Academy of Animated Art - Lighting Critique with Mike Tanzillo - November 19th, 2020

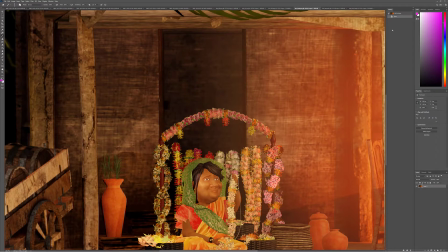[0:06]
Hello and happy Thursday, everyone. We are going to start off a little bit different today than what we normally do.
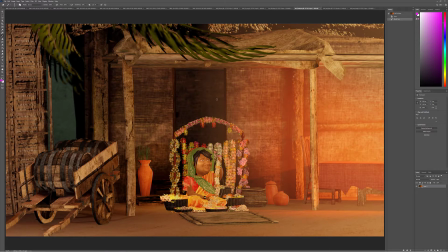[0:14]
So for today, what I wanted to do was I wanted to get into Kat's piece here before jumping over into all of the other critiques. So Kat had a unique situation that we were working through yesterday, and I thought it would be best to kind of take a look at her image. I also asked her to package up her file and send it over.
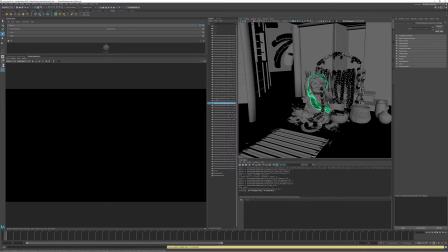[0:33]
So we're going to be looking into the Maya file there, and we're going to be taking a look at how I would approach lighting this scene.
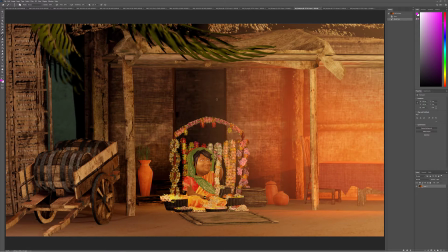[0:39]
So just to kind of pinpoint what we're working through,
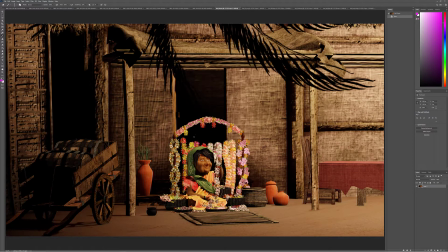[0:43]
she had started off with, and this was just like a key light only pass, and we talked about how we've got the key light coming in here, what the key light could do. We've got these, obviously because there's no fill value in there, like how bright to make the shadows.
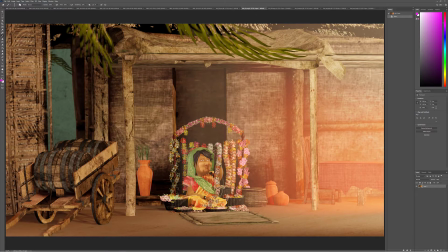[0:58]
We tried some iterations. We were kind of finding that balance between like being too lifted versus being too dark, and trying to really zero things in. So yesterday, in yesterday's critique, I asked her to separate out each light.
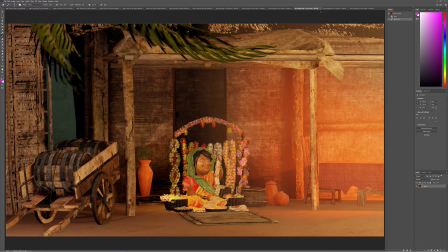[1:13]
We've got a fill light coming in here. Then she had, that was the final. And then it looked like two different key lights.
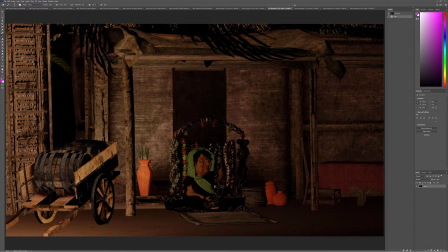[1:20]
And I think, after looking at this and seeing that your breakdown of how you were building these Kat, I do think that there's a better approach that we can take to this shot.
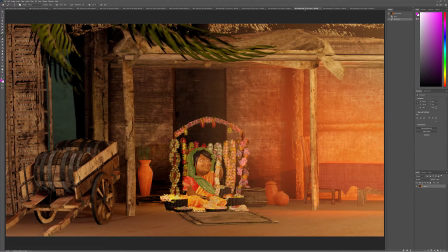[1:30]
So I kind of wanted to take a step back, again, take a look at it, how I would approach it, because what we're seeing in the final result, you've got some elements from the reference that you like, and some of those are working. But we also some of the elements just aren't quite there yet. Like the shaping on the character isn't quite there. If you look at like this fill value of the light, it's interesting.
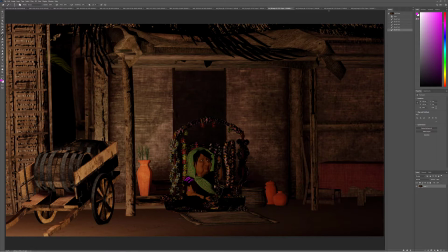[1:50]
Like we're not seeing any of the light on her garments, but we're seeing it on her arms. One of these key lights, like she's very, very flattening out, and it's really,
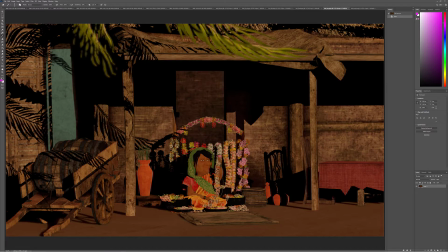[1:58]
really hard to generate good shaping in your final image if one of the lights is doing something like this to the character. So that being said, I did want to kind of show you guys my approach of how I would approach something like this. So for starters, I went back and I wanted to look at some reference.
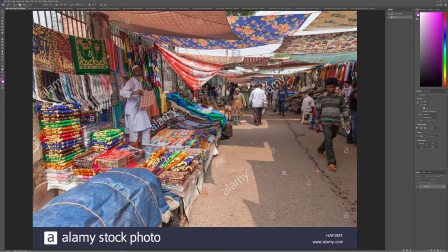[2:14]
So I went and I found some outdoor market reference, and some things that I was looking for were light quality, like how soft these shadows are, how bright or how dark we're seeing it in the fill versus how light we're seeing it in the light.
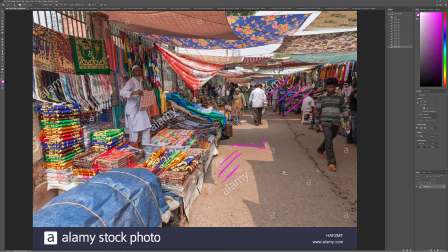[2:31]
So kind of the key to fill ratio. And then let's just start with that.
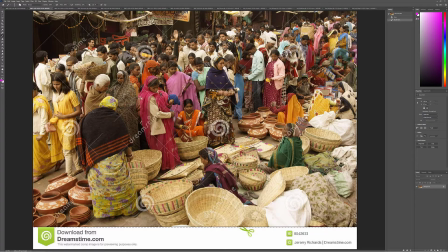[2:37]
That's where I started with these like few images. And what I was seeing was that there's not a lot of super sharp shadows from this painting.
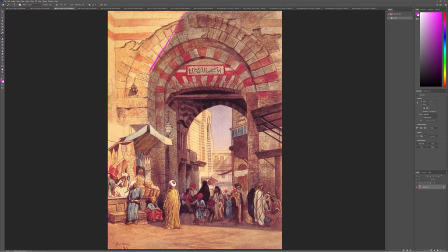[2:45]
So like this is about as sharp of a shadow as we're going to get. They're still pretty soft. And then in terms of the key to fill ratio, we got this brighter key light versus the fill light over here. Fill light in this one's feeling a little bit more blue. You can see the blue sky kind of filling in these regions here.
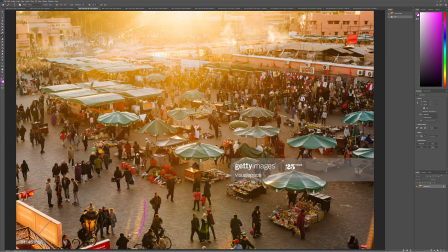[3:01]
Same thing here. So just like kind of elongated, soft shadows, not a whole lot going on there.
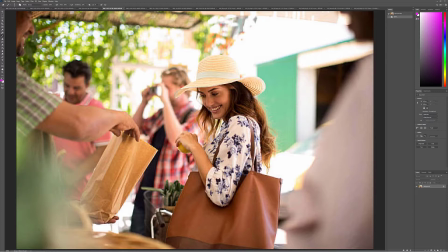[3:08]
I also wanted to look at like some portrait lighting and how in these type of scenarios,
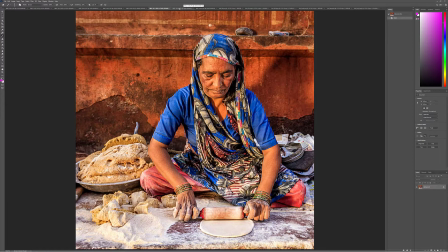[3:16]
and these were all through Getty Images, I think, how like different portrait lighting could work in these types of setups.
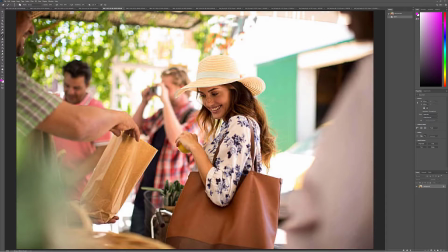[3:23]
And what I was finding was like, okay, so you can do this if the character's in the shadow, like underneath the awning, you can get some good shaping on them, and then create kind of darker elements over this bright blown out background. I don't know if that will really work for us because she's kind of under an awning.
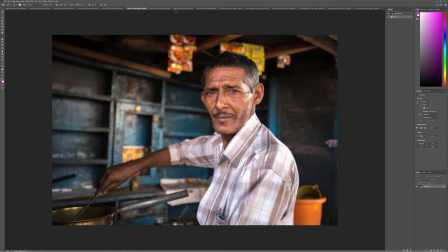[3:39]
So we probably will be more in like one of these ranges.
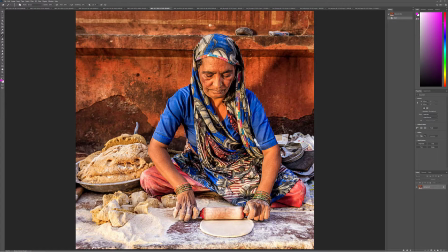[3:44]
And what I saw out of these two in the middle was that like her skin tone is very similar to the background, so she's not popping out as much, but her garments really are. So that's one thing to think about there.
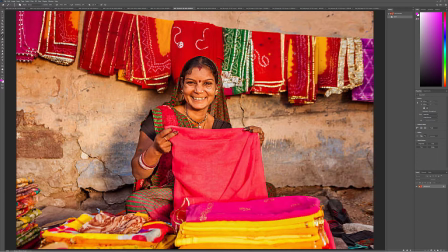[3:55]
This one, again, like the saturation points in the garments are popping forward, but tonality wise, her skin tone and her value is very similar to the background.